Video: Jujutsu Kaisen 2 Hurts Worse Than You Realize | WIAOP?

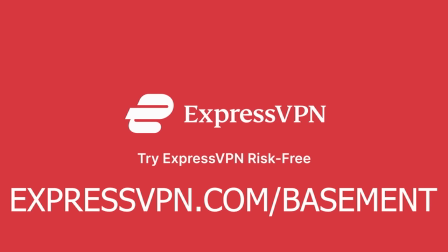[4:12]
The pain.
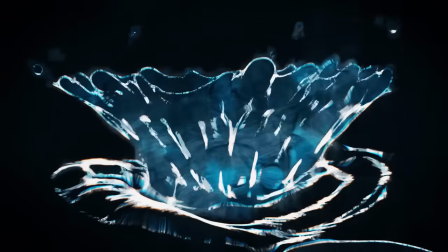[4:14]
Where Our Blue Is opens on some kind of droplet fallen through the darkness to make ripples that eventually coalesce into Satoru Gojo,
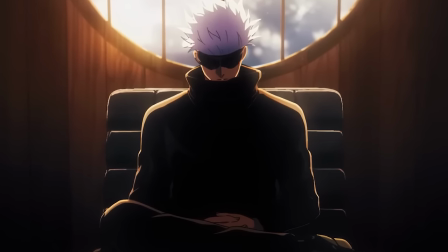[4:22]
settling down for his flashback nap in a very expensive chair. That droplet could be interpreted a lot of ways,
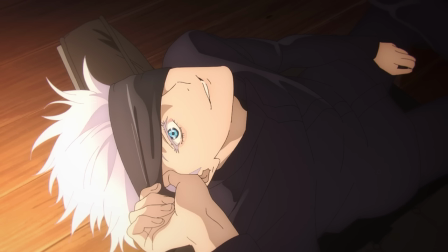[4:29]
but I think it's a lone tear that Gojo is shedding for his long-lost one true shounen rival,
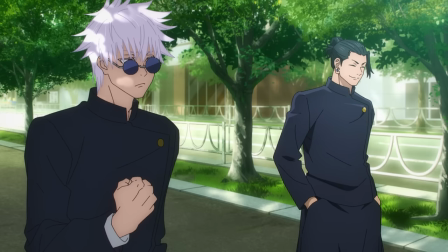[4:36]
Suguru Geto. And I think that because Kitani has gone on record that he wrote this song about Ghetto from Gojo's perspective.
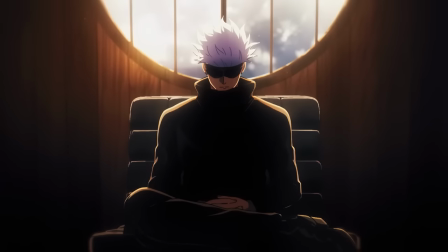[4:44]
As Gojo starts fading, we crossfade to a bird's eye view of his office,
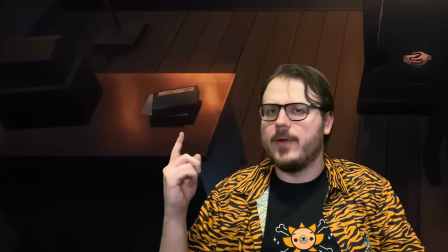[4:49]
in which easter egg enjoyers will want to note these files, probably for all the new grade one sorcerers who've just been nominated at the end of last season,
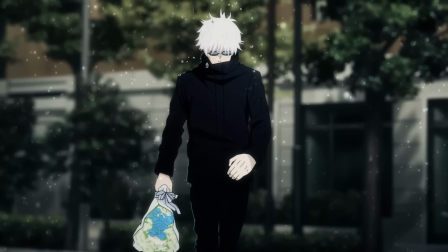[4:57]
as well as these flowers, which we saw Gojo carrying to what seemed like a funeral in the last OP.
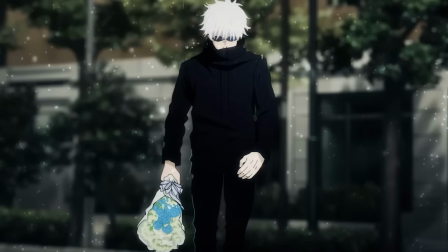[5:04]
Come to think of it, I never actually covered Vivid Vice, so while I got this on screen, take a sec to check out how none of the raindrops are reaching Gojo thanks to his infinity power. That's really neat. Also, I suspect the flowers are for Ghetto, in part because he's the only guy we know of who's died recently other than Yuji,
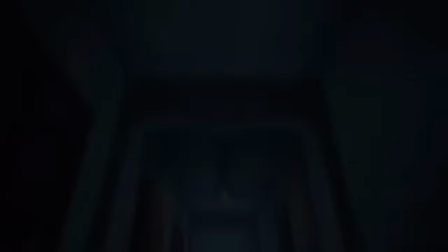[5:20]
and in part because right after we see them in the new OP, the shot we do a sick upside down transition to shows Ghetto walking
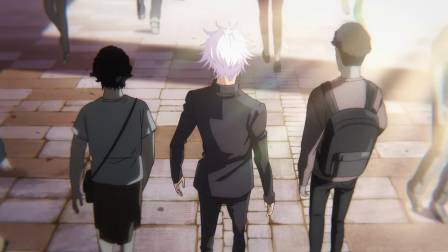[5:28]
away from Gojo in the same outfit he wore in front of that KFC. What's more, he's walking away into the light.
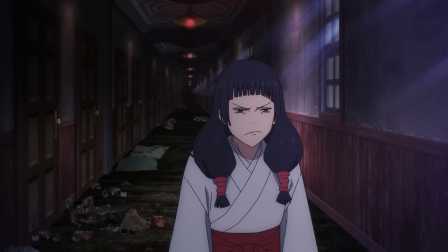[5:37]
And if that's not making you emo enough already,
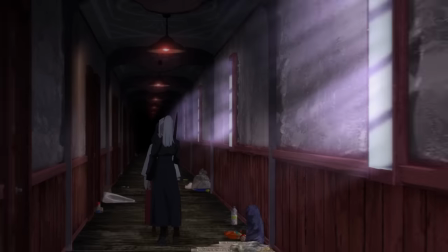[5:40]
the hallway he's walking away in just happens to be the infinite one that you need to run in opposite directions to get out of.
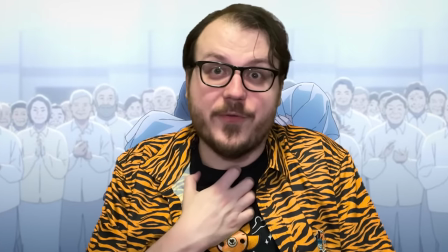[5:48]
Ah, my feelings. And it only gets worse from here, I mean, we don't even get a break on the title card.
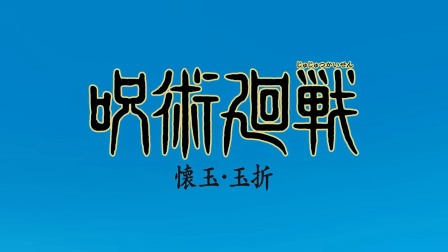[5:54]
It does seem like everything's gonna be chill, but then all of a sudden,
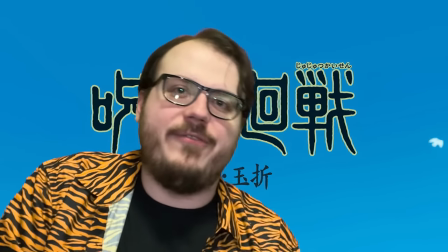[5:58]
these exactly two doves fly out of the corner for a f**king your lion april ass symbolic jump scare
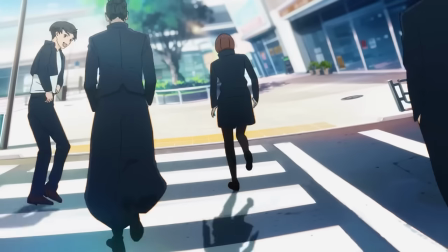[6:05]
from there we pan down out of the sky to a actually really cute little sequence of gojo and his school friends
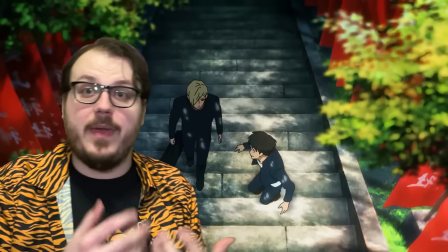[6:11]
running to catch a train and here the op is doing something really neat by showing
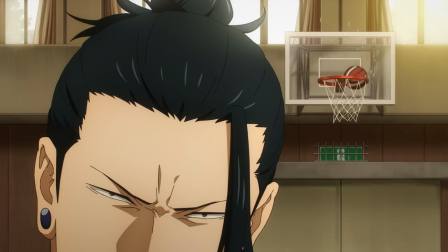[6:16]
us a part of these characters lives that the anime itself doesn't ever have
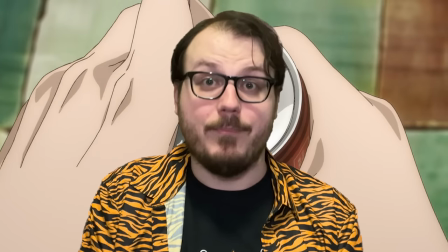[6:20]
time for namely the happy part and with animation alone it actually
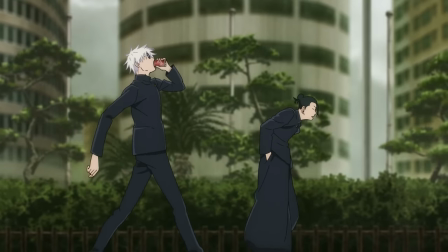[6:25]
manages to convey quite a bit about their personalities and their friendship that
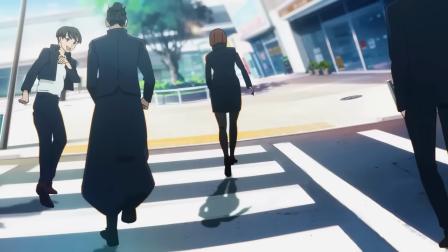[6:29]
the show doesn't have time for. Like Shoko starts sprinting for the train the second they reach the station,
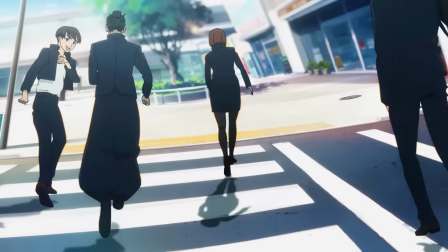[6:35]
showing that she's kind of a worrier, whereas Geto only half commits to his light jog.
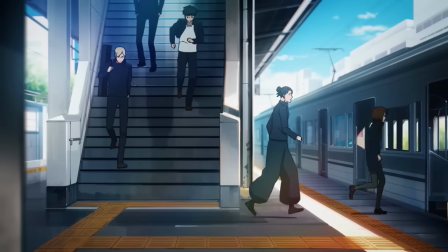[6:41]
Gojo basically skips the whole way, projecting his trademark unbothered aura.
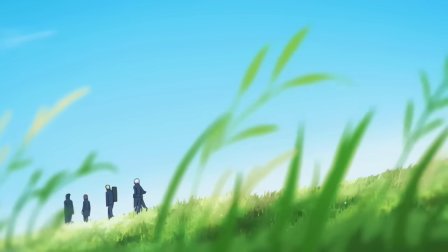[6:46]
Nanami, for his part, doesn't really have the energy to be bothered,
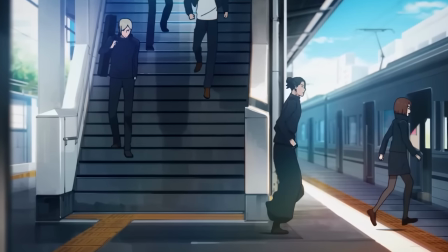[6:50]
keeping up a steady pace that he only breaks at the last second to pick up time in the most efficient way possible by lazily taking the platform stairs two at a time.
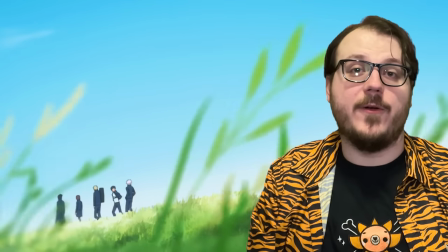[6:59]
Meanwhile, his exceedingly genki fellow first-year and best friend Haibara is shown
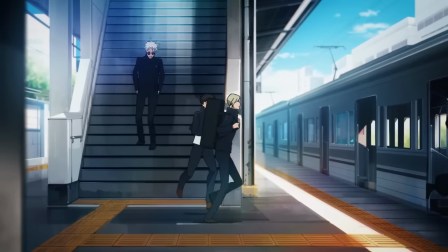[7:04]
running ahead to talk to a different person in every single shot of this sequence,
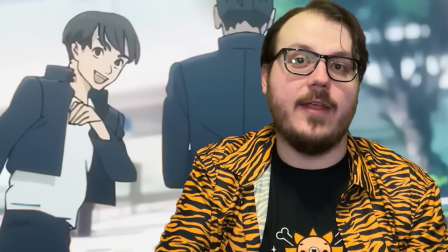[7:08]
like some sort of excited puppy. And in the process,
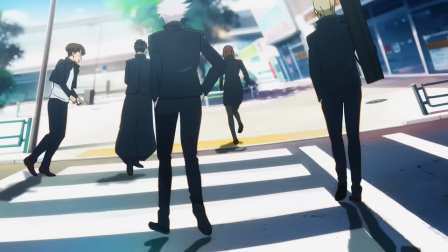[7:11]
he somehow manages to fall back from the front of the pack outside the station to be the last one onto the platform stairs in the next shot,
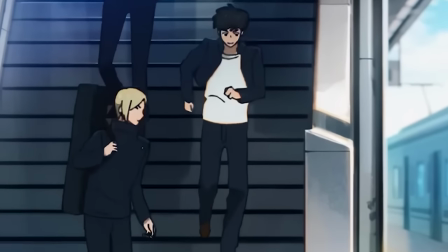[7:20]
which he then proceeds to hop down three at a time like some sort of maniac,
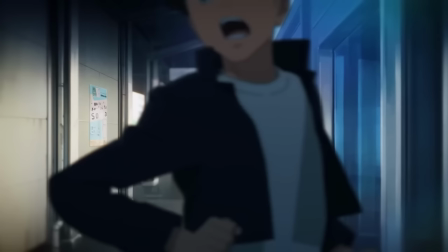[7:24]
and then he still turns around to jabber with Gojo some more as the doors are shutting at the very last second.
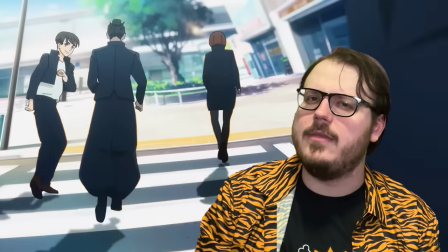[7:31]
You know, looking at this idiot, it's actually really easy to tell why Nanamin took such an instant shine to Yuji.
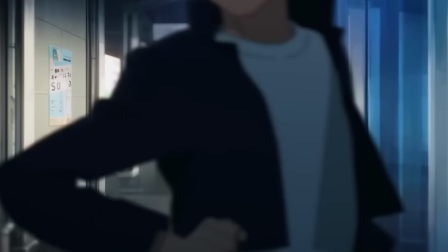[7:37]
As they step onto the train, we see Riko, the star plasma vessel, stepping off of it in the background.
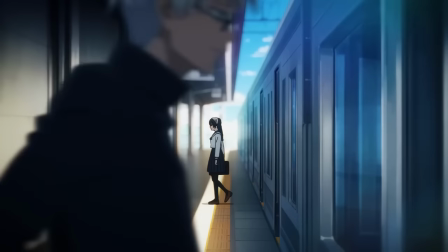[7:43]
Then when she turns to look at the rowdy teens, we're hit with an actual jump scare,
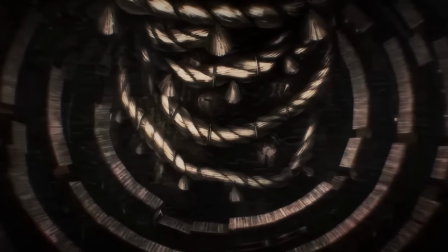[7:48]
a Junji Ito reference that is, of course, the exact spot where Riko will eventually be shot in the head,
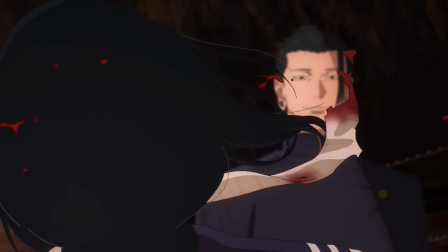[7:53]
and Geto's whole life will eventually start falling apart. But hey, don't think about that right now.
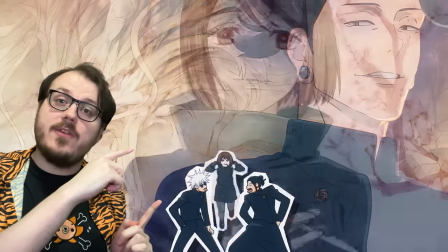[7:58]
Look at how cute and funny this core friend trio is.
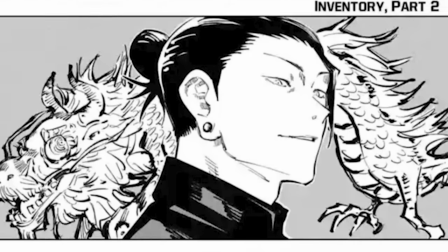[8:01]
Each of them cool looking character cards back there was lifted from the cover of chapter 66, whereas this cute little animation in front is all anime original.
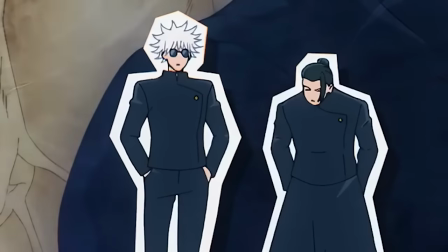[8:10]
We see Gojo looking all bored till Geto shows up, then they They start beefing over which one's more baby girl,
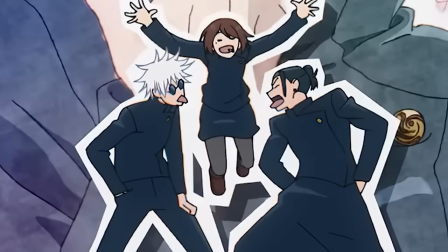[8:17]
but then when Shoko arrives, their frowns immediately turn upside down and everyone's pals again.